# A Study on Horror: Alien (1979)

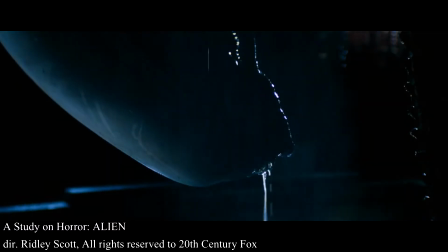258s
It is one of a couple of full body shots of the creature, and yet you never get a good look at him for one good reason.
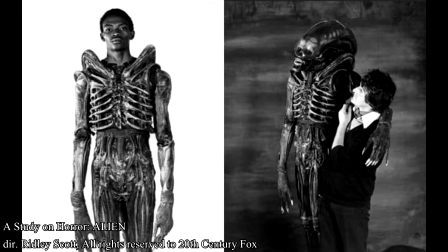265s
It is a guy in a suit. Seeing the actual alien move around in its entirety will not look intimidating but rather goofy,
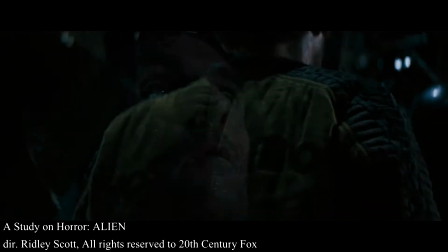273s
so by using low-angle shots and keeping the creature hidden in the dark makes it one of the most disturbing movie monsters of all time.
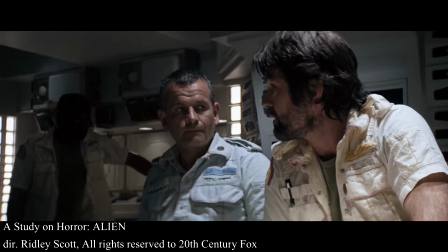281s
From this point onward, everyone in the ship could die at any moment, for the creature is lurking everywhere.
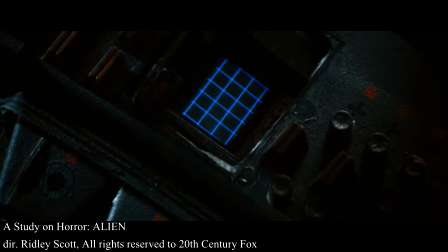288s
There is also one of the better uses of a jump scare. We've all been led to believe that Captain Dallas is the main character of the movie.
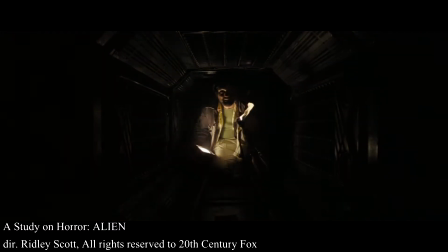294s
I mean, It's Tom Skerritt after all. So we cannot believe that he gets taken by the creature even though he's fully armed with a flamethrower. The Xenomorph is a great villain because he's an animal, only looking to kill everyone he finds,
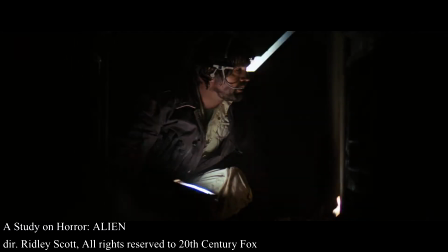308s
moved by instincts instead than rationality, seemingly invincible.
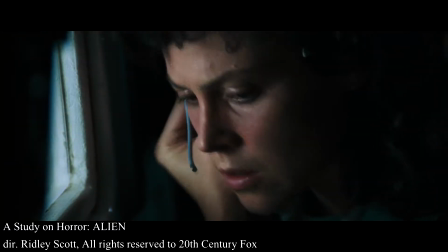313s Oh, God, it's moving right towards you.
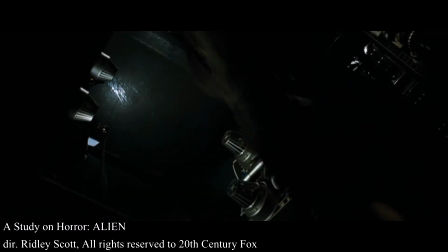318s Move, get out of there. Moving towards you, move. Dallas, move, Dallas.
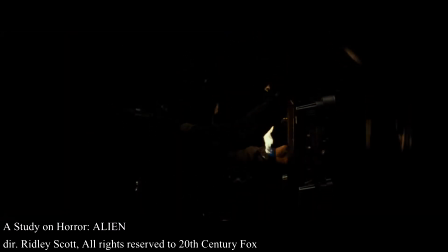325s Move, Dallas, get out. Oh, no, not that way, the other way, God.
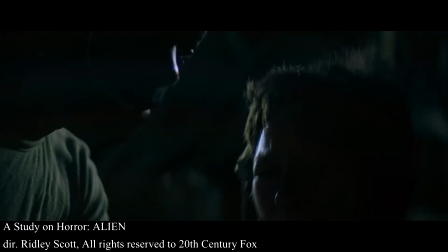333s Dallas? No. Take it easy. Dallas?
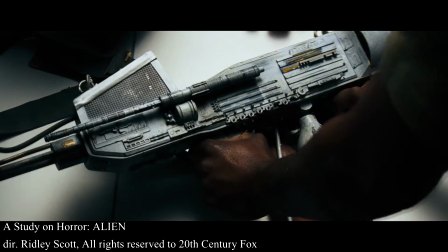338s
These are just some of the reasons why Alien has been such an influential movie for many generations of filmmakers.
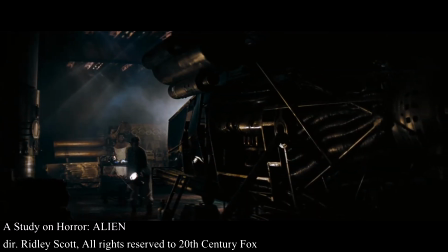345s
With clever editing and cinematography, characters that you care about, dread and eeriness that are constantly being built up from the beginning,
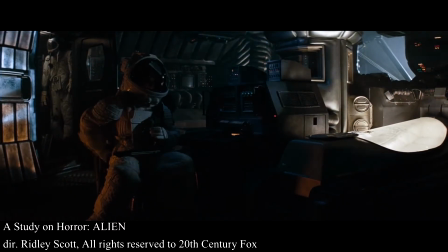354s
smart use of violence, stellar set design, and a memorable creature that you do not see much of,
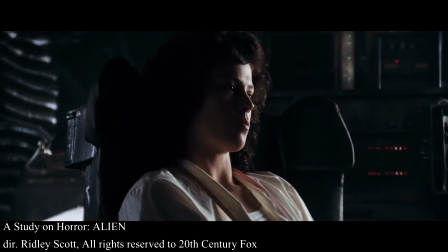360s
Ridley Scott has created a timeless horror movie that will keep you thrilled every time you watch it.